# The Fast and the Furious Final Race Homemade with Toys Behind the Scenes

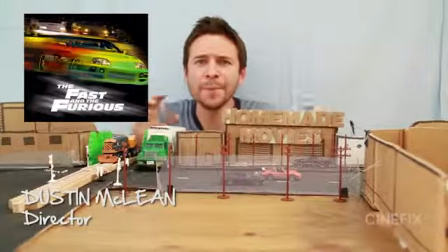Welcome to the behind the scenes. This week we did the climactic end chase at the end of the original Fast and Furious movie.
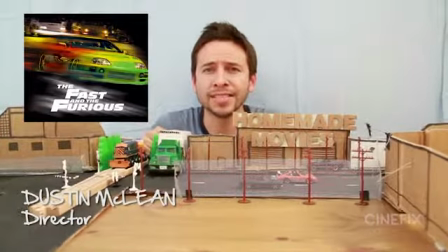We're going to walk you through the process and show you how we did everything step by step. So, all aboard, as they say.
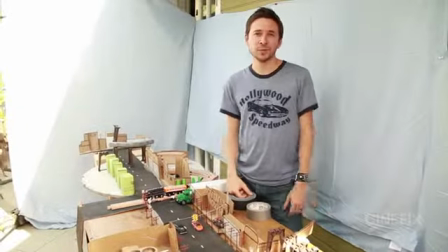Ding, ding, ding, ding. So we started with all the live action stuff, which was Chris as Vin Diesel and myself as Paul Walker.
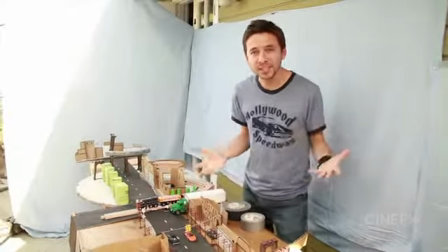So when you're going to do Vin Diesel, obviously you want to get the nose just right.
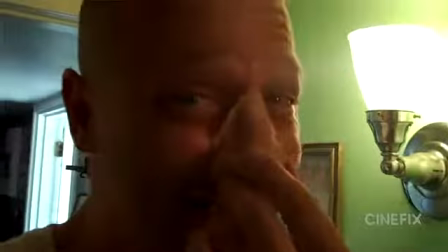We're going to get a crew together. So Chris has just the right look, but he needed a more bulbous nose.
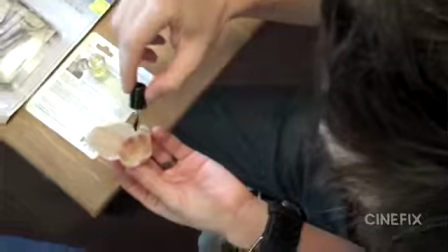So we went to a makeup type store and found this great nose. I think it was like a Bill Clinton nose actually.
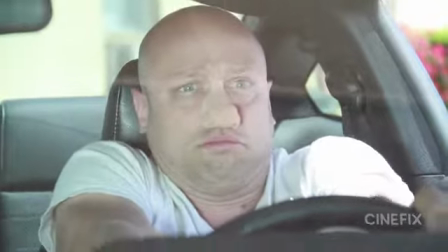So we glued that sucker on there and instant Vin Diesel.
Hungry, I'm going for it.
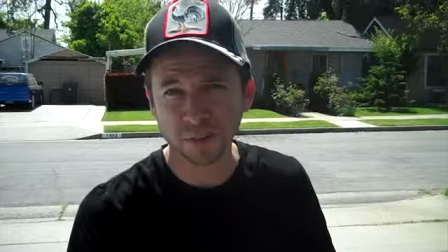This is the very complicated transition from me as a director into Paul Walker, the character.
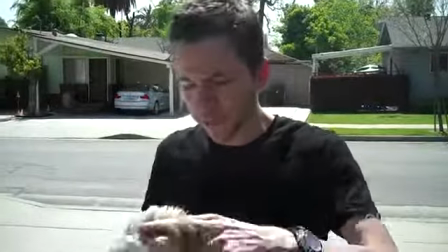So take off the hat and you put on the wig. Sexy Paul Walker.
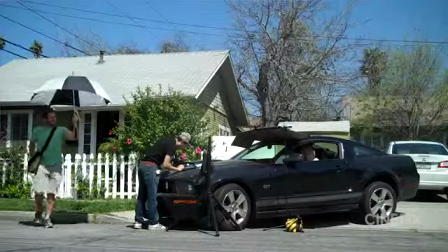My car takes unleaded, but I put in Vin Diesel.
We shot it in the actual cars, just sitting in the street and in the driveway, not actually moving.
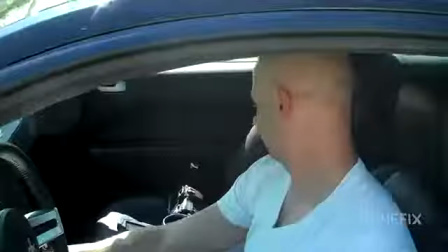Luckily, the interior of my car looked pretty close to the interior of Vin Diesel's car.
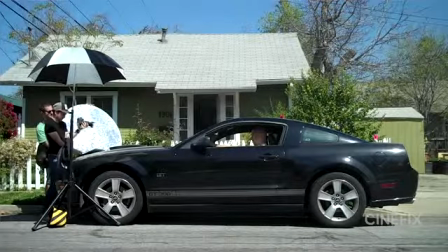We had the nice kind of fastback look, doubled pretty well for his car.
Yeah, go ahead and clean it.
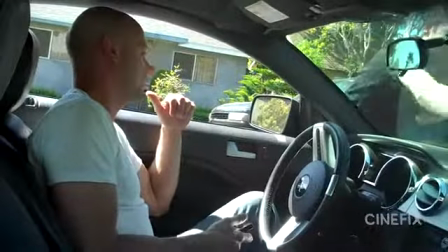Go ahead and clean it. And make sure my car's topped off. Last time you guys didn't top it off. I get my own RV done.
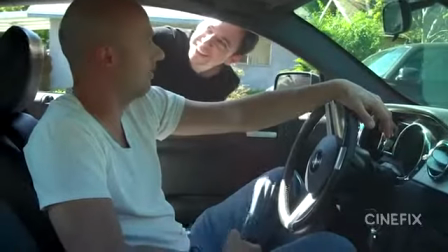It's a Fast and Furious RV. And my dome gets cleaned as well.
And then for the Paul Walker stuff, we didn't have an orange,
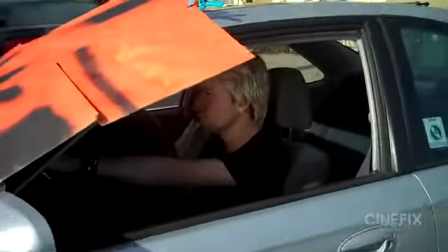sporty souped-up car, but we used John's old Civic, his old clunker, and worked pretty good.
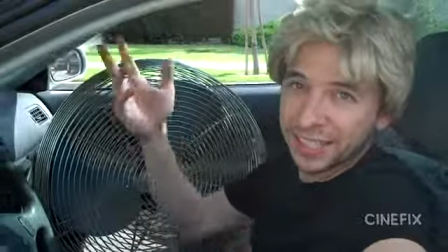To simulate the airflow happening, because he's in a convertible and we're not, I've got this giant passenger.
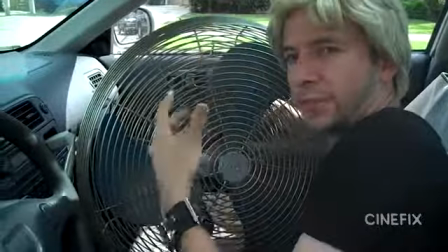It's a big fan. Get some nice bangs flowing in the wind action. Now we're talking.
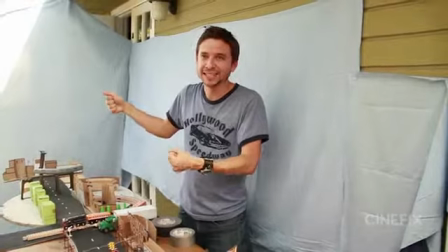It turns out that that giant fan that I had didn't even push enough wind in my hair.
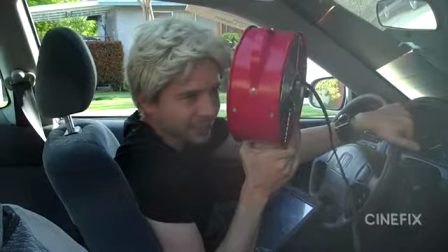It's like not doing anything. Maybe the blow dryer then?
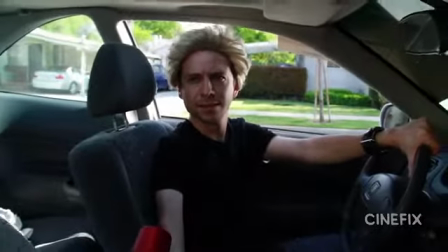Once we finished all the live action stuff, it was time to go into miniatures. So we built a whole bunch of miniature stuff. So we started with the interchangeable sections of street blocks. We have 4 pieces.
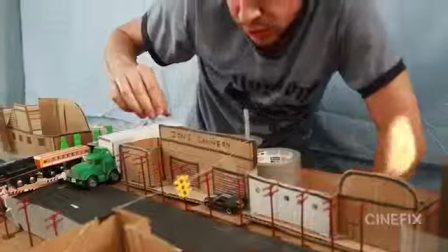We got warehouses. Try to keep it more industrial. He's running like some kind of like a soup factory because John likes soup.
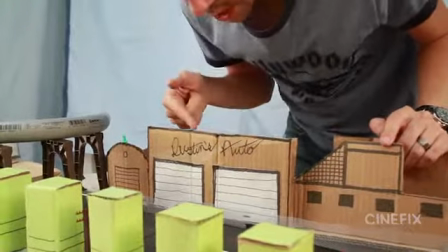So this is John's cannery, little smokestack. We've got Dustin's auto. So that's my other job is an auto body shop.
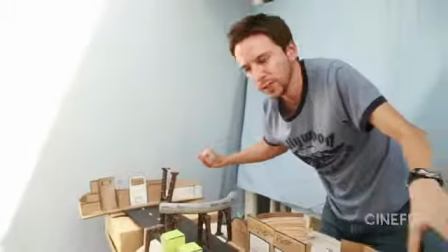It's like the better part of town, I think. This is the industrial part. It's really just a piece of cardboard that's just folded.
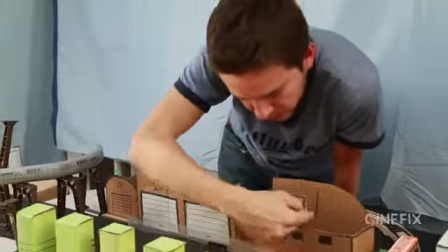So it's just kind of a facade. And then I just drew on all the little details. We made it like with sides so we could see it or we could bend it in.
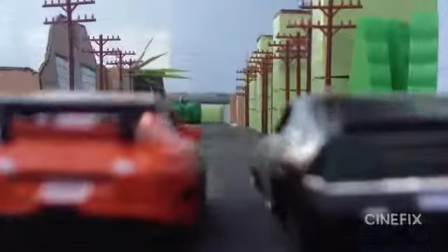When you're down there with the camera, it looks pretty good. It looks really big.
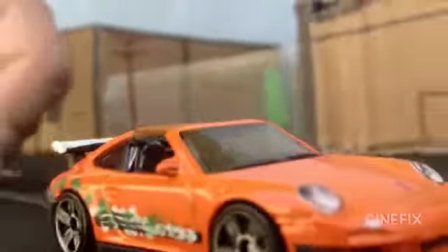You can't really tell that it's just all the fronts. There's these green pillars that show up a lot.
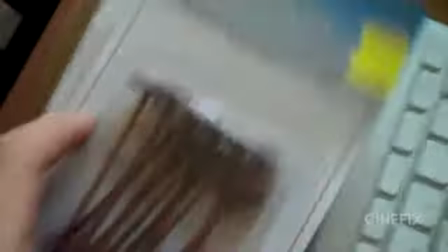They race past these things like 20 different times. There's actually a really great old-timey train store in Pasadena.
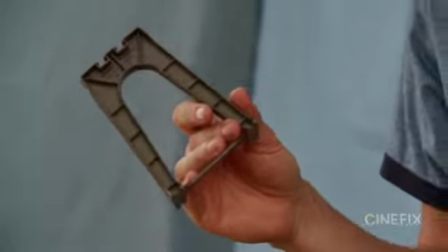They had a lot of really cool elements. We bought a package of these things, which are amazing because in the distance, they just look really industrial, really great for the background.
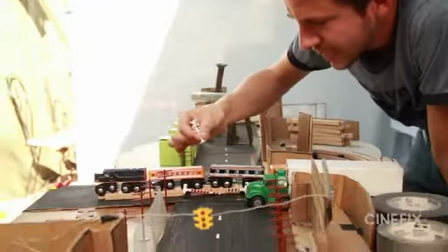The train store also had a bunch of these great little railroad pieces. We're using lasers for this shot to make the lights blink.
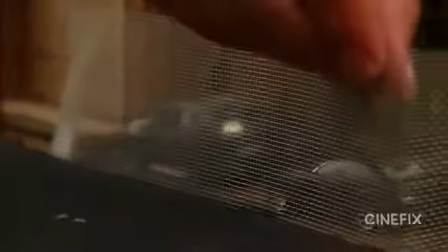Bing, bing, bing, bing, bing, bing, bing, bing. This fencing was just made out of some metal screen.
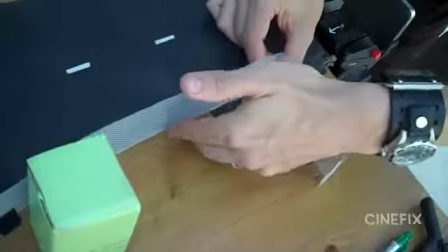We just cut it into strips and we could just bend it to length and tape it into place.
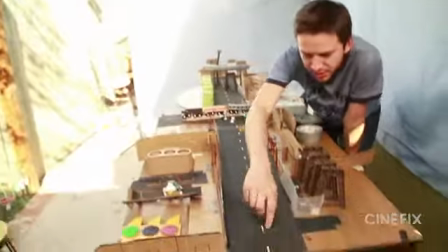Adds a lot of depth. Put stuff behind it, in front of it. The street was just, this is just a piece of cardboard with little pieces of tape, spray painted matte black.
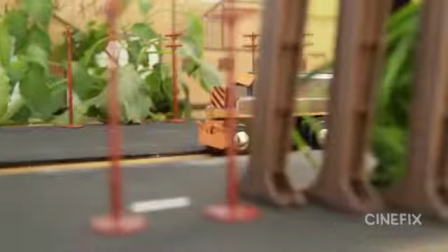And it looks pretty good on camera. Looks actually like asphalt. We needed some plants and stuff in some of them, so we just pulled some weeds that I found nearby. Not in our yard, of course. When you're doing miniatures, you usually end up needing a lot of sky.
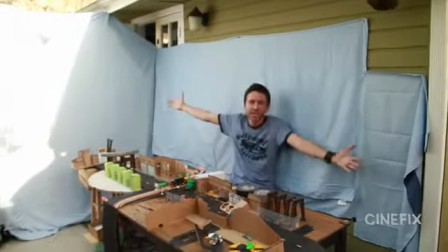So in this one, we put up a bunch of sky, and it's just blue sheets. Then we don't have to worry about it.
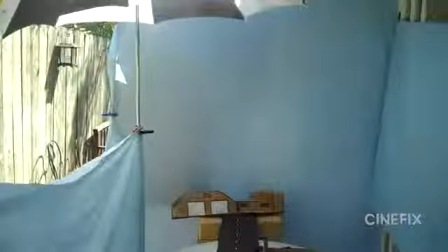We just stick it up, and we've got sky all around. And we set this whole thing up on my back patio.
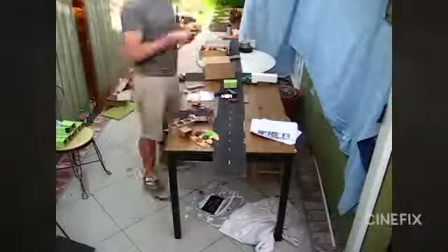So just stuck this sky to the back of the house and put up some stands and got to spend some time out in the backyard for a change.
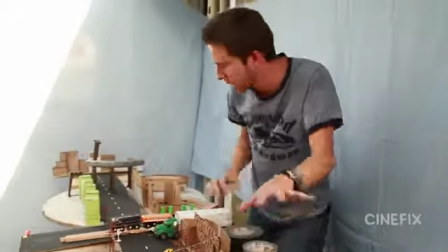So it's all like reconfigurable.